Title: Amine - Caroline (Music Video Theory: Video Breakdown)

What's up, boy? Welcome back to another episode of MVT, Music Video Theory. You already know what it is. Here's where we break down music videos into 10 different elements. No, all these elements aren't needed when making a music video, but you should definitely consider them if you out here shooting music video. As you already read in the title, today we're doing Amine's Caroline music video. And without further ado, let's get it. Story. For this particular video, Amine's hanging out with his boys.
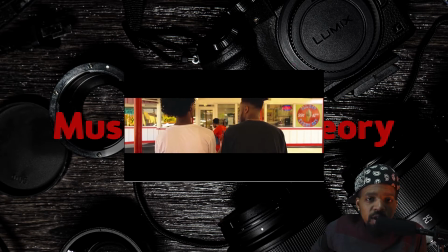[0:38]
One of his boys asking about his new chick, and then he just starts explaining who she is and what she about.
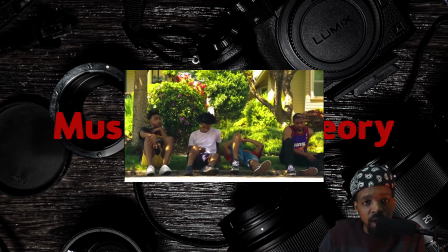[0:44]
Throughout the whole day, the only thing he really thinking about is her. The only thing on his mind is her while he just hanging out with his boys.
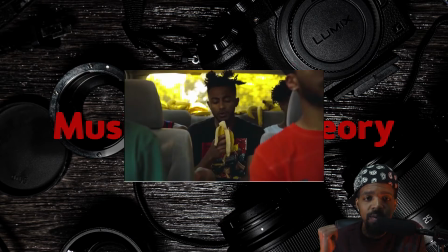[0:50]
You know what I'm talking about? And if you ask me, it's part of the reason for the banana reference, but you know, whatever. I know if I send a banana emoji, but you know what I'm saying? Cinematography. Honestly, it's one of the main things here that helps keep the story moving.
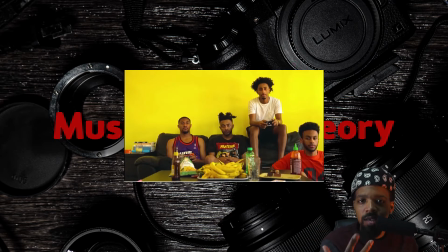[1:10]
And the song Amine even mentions Quentin Tarantino, which is, you know, situated through the shots and the cinematography throughout the whole entire project.
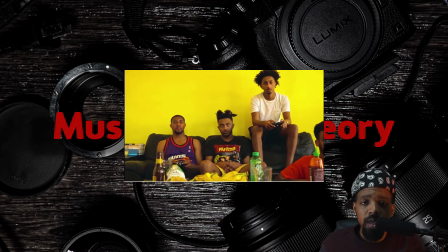[1:18]
Not too much on the camera movement. It's only a couple of scenes, and they didn't have any wardrobe changes either.
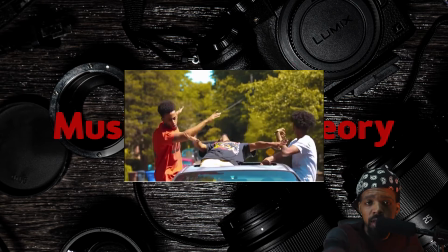[1:23]
Lots of wide angles, even with the close-ups, which is definitely a Tarantino thing.
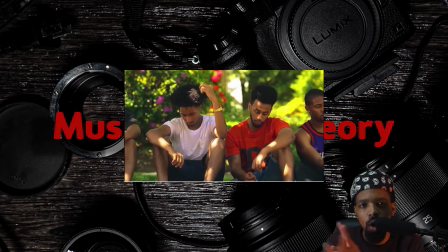[1:28]
It just kind of gives a comedic feel to the whole video, the whole thing. Art direction.
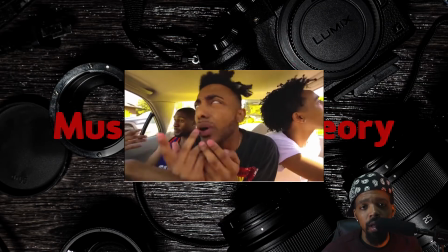[1:37]
Again, they were paying homage to Quentin Tarantino with not too many wardrobe changes and things like that.
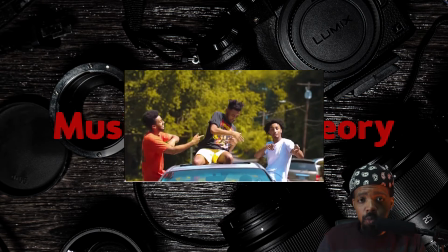[1:43]
Amine's even wearing a Pulp Fiction shirt. They keep it simple with the scene selection, nothing too extravagant.
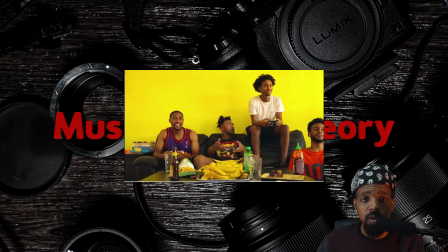[1:50]
Great prop placement. I mean, there's bananas all on the table, there's bananas in the back of the car, you know, just bananas everywhere.
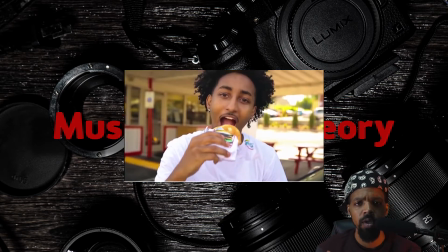[1:59]
There's a bag of food from the Kahuna burger place.
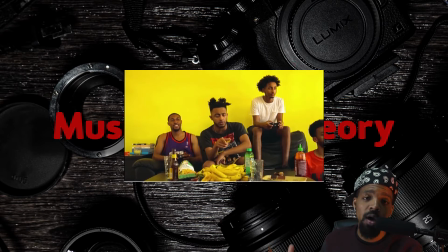[2:02]
I mean, the Xbox controller, and I mean, pretty much that whole scene set together by art direction, if you ask me.
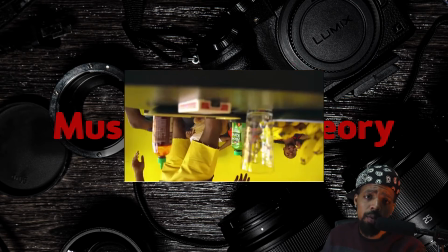[2:09]
There's all types of shit on the table, you know? To be honest, the wall is a prop too. It's big, bright, and yellow, just like the bananas, just like his shorts.
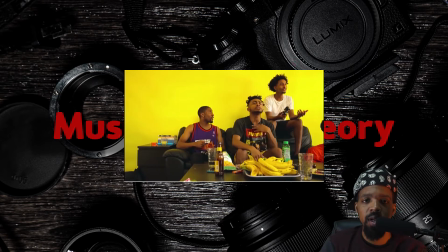[2:16]
I mean, it's a whole yellow theme. Just going back to those bananas, this is what we like to call an Easter egg in film.
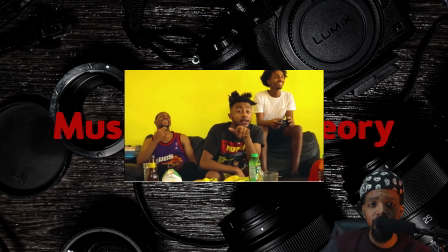[2:22]
It's a prop that's either a hidden message, makes reference to something, or it's foreshadowing something that's about to come.
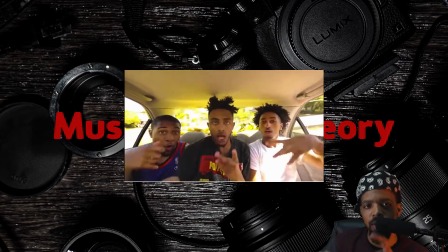[2:28]
No pun intended, about to come. Never mind.
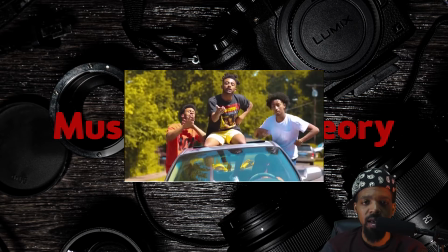[2:32]
I mean, technically a shirt could count too as an Easter egg just because of, you know, the lyrics to the song.
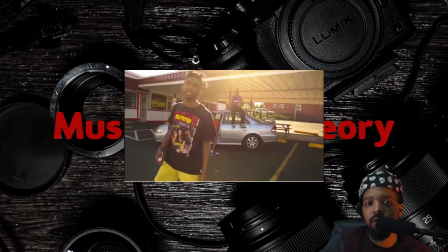[2:38]
Just try looking for these type of things next time you go see a movie or something. Color.
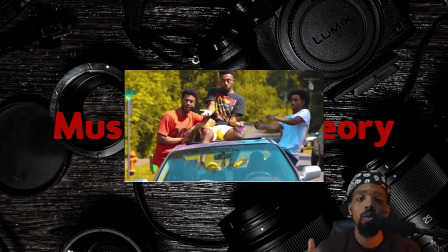[2:46]
Another video filled with warm tones, which when shooting outside always looks good on skin tones.
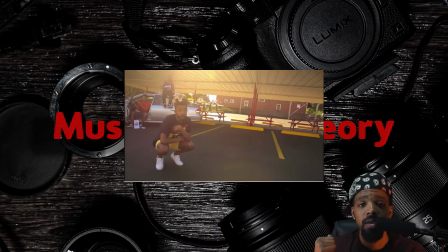[2:52]
Heavy use of the yellow again, like I said, with the bananas and, you know, just like I say, it's closed wall, all that stuff.
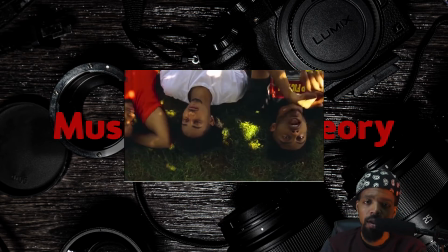[3:00]
The little text that pop up, they're yellow. A lot of yellow. Accentuated with a little red here and there.
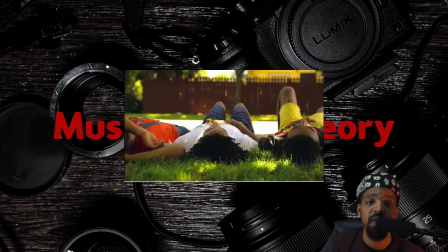[3:06]
Complementary colors. Also, Amine's outfit got both yellow and red in it, you know.
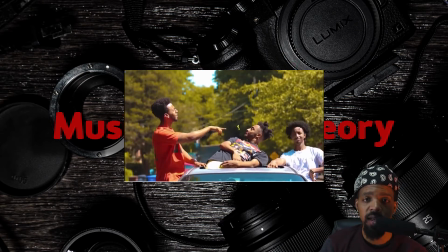[3:12]
Like I said, just keeping it together. Just a very helpful technique that keeps the video being consistent and not visually boring, you know what I mean?
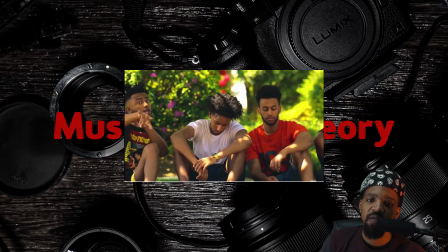[3:22]
Lighting. Another outside video, so light wasn't such a big factor in this one for the most part.
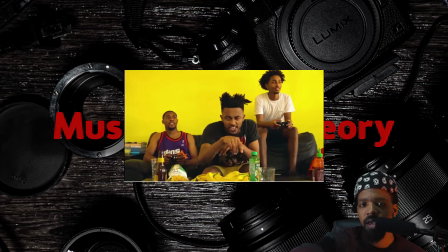[3:31]
Although when they do go inside, they keep the scene soft lit, kind of making it to where, you know, everything's smooth, no shadows.
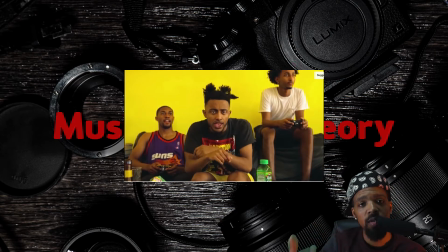[3:37]
Again, like I said, just keeping everything consistent, indoors and outdoors. You know, you just keep the light consistent. Editing. Here they did great with the pacing of the video.
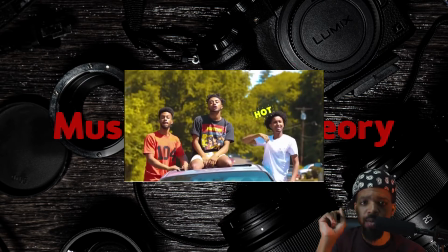[3:51]
There's small text, like I was telling y'all earlier, that keeps popping in and out the video from time to time.
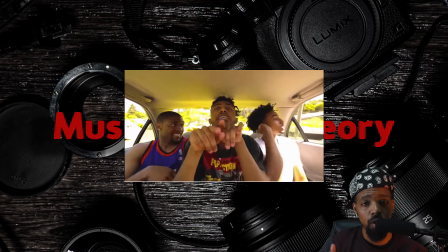[3:56]
They do a great job without repeating the scenes too much to keep the story going along, you know, because it's kind of important if you ask me.
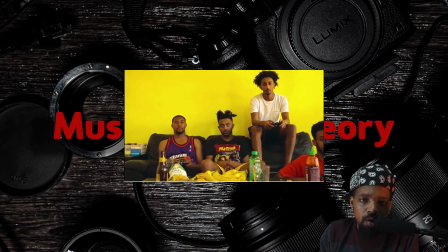[4:04]
Like once they leave the parking lot, they don't come back to the parking lot, you know what I'm saying? Same with outside the house.
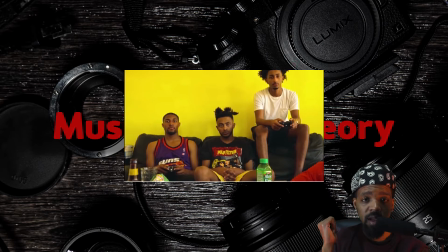[4:10]
Once they go inside the house, they never come back outside the house, you know what I'm saying?